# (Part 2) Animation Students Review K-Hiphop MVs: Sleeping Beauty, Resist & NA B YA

But basically, he starts having a flashback from he's taking the girl's bell because she died, I think, and he started having a flashback where they had a past relationship when he was human, and he. Oh, well, that's a spoiler for what happened, okay, so I'm not going to say anything just in case you can't remember. I forgot like half of what you said. Okay.
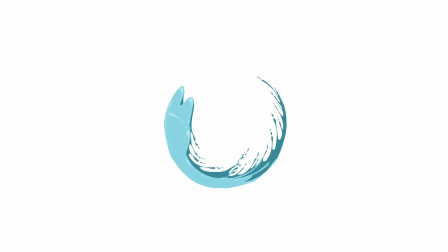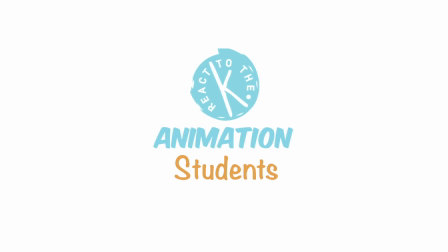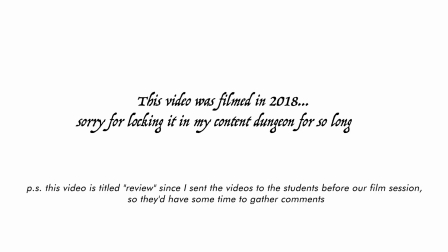Ready to move on to number 8? Okay. Now you're reacting to a solo K-pop artist called DJ Frizz, and this is his song called Resist, and the animation studio is Studio Pivot, and then online it said that Ozeon was the director, but it says something different at the end of the music video, so I have no idea who the director is. So basically, he's an angel of death, and when a bell turns black, that means he has to take someone's soul, and when he buries the doll, it means that the owner of the bell has died. But when it was the girl's soul, he has to take. But basically, he starts having a flashback from he's taking the girl's bell because she died, I think, and he started having a flashback where they had a past relationship when he was human, and he. Oh, well, that's a spoiler for what happened, so I'm not going to say anything just in case you can't remember. I forgot like half of what you said. Okay. What is his name in your list? Ozeon, aka 1998 AM. That might be like, he might just have different handles. Go ahead. Okay.
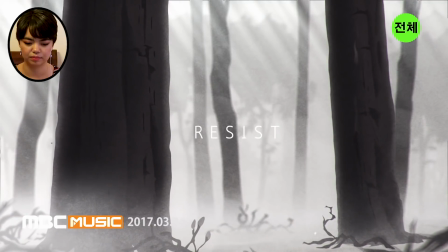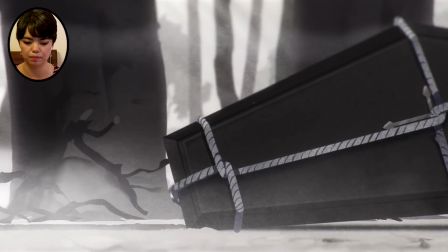(2:11)
They did a good job of setting the mood up, like, immediately. I mean, he's dragging a coffin.
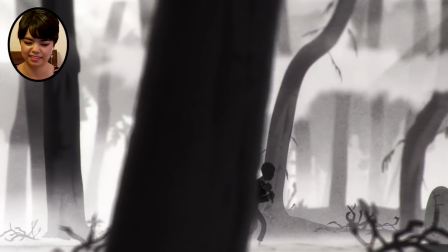(2:17)
It's pretty obvious what the mood of the music video is going to be. Again, with the textures, I really like that.
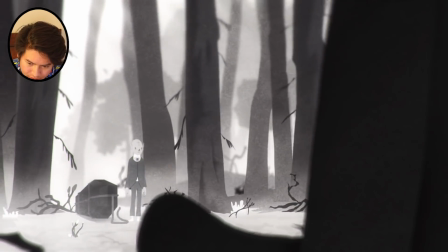(2:25)
It looks like the whole video was overlaid with the texture, actually.
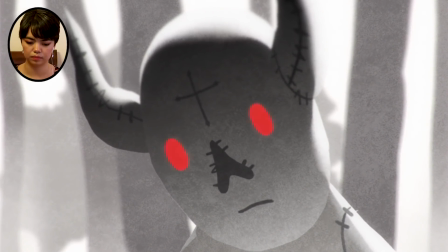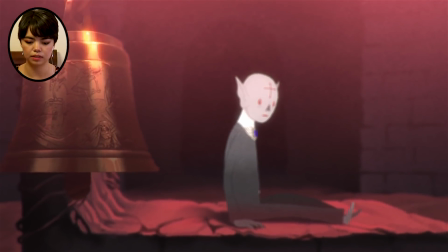(2:38)
I think the contrast in color is very interesting. They did a really good job with using a very limited color palette.
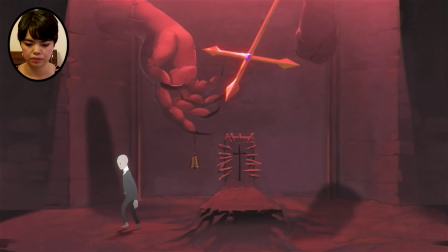(2:47)
Sometimes there's just too much, so it just looks it looks cheaper, or it looks less intentional, but I think they did a really good job of limiting the amount of colors they use.
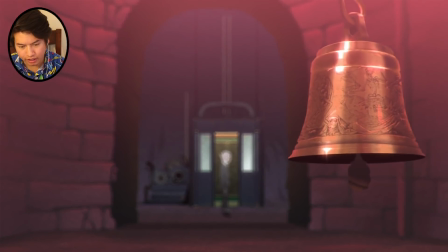(2:56)
It's a lot more powerful. I think you can see some of the style from that other video that they directed as well.
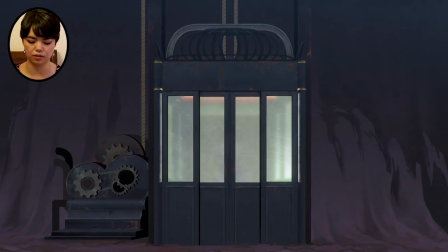(3:05)
The way that they have texture, like even in his finger,
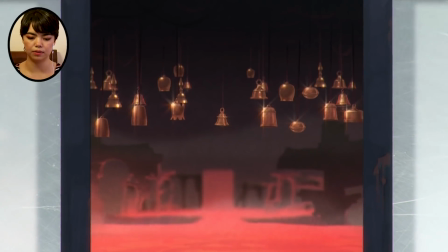(3:10)
like when he presses the elevator button, you can see that it's kind of fuzzy around the edges, and it matches the texture in the background,
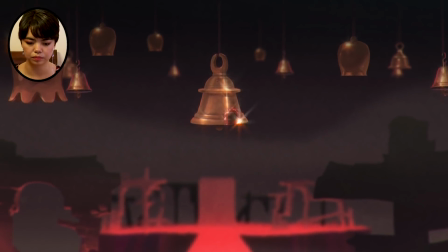(3:15)
so it makes it look more consistent overall. Oh, it's very good special effects.
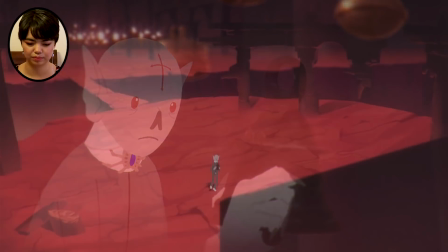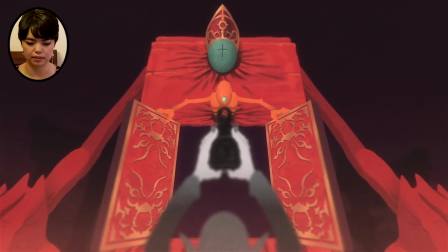(3:29)
So it looks like he's like a Grim Reaper? Yeah, Angel of Death.
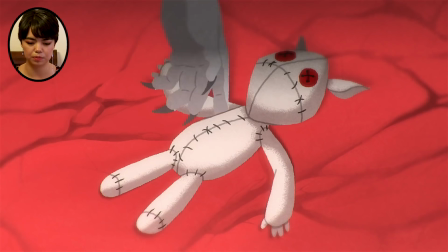(3:34)
And the religious motifs, like the visual representation of different
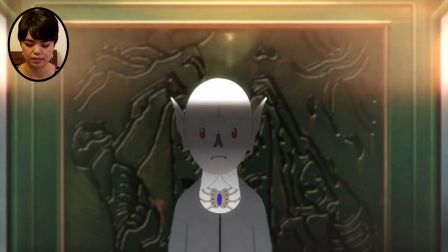(3:43)
elements of the afterlife, are pretty interesting because they didn't just use the typical Grim Reaper with the scythe.
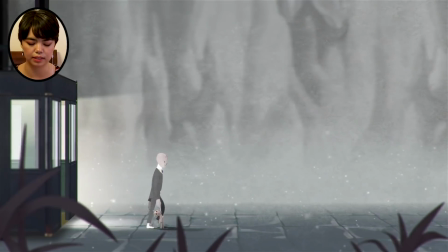(3:49)
Like that looks like it looked like a Catholic pope almost.
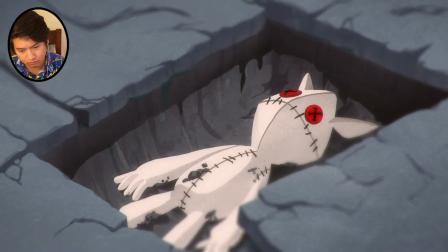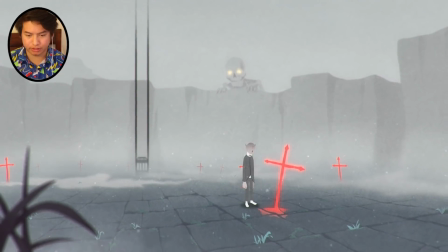(4:00)
I really like that shot. It's like you're underground.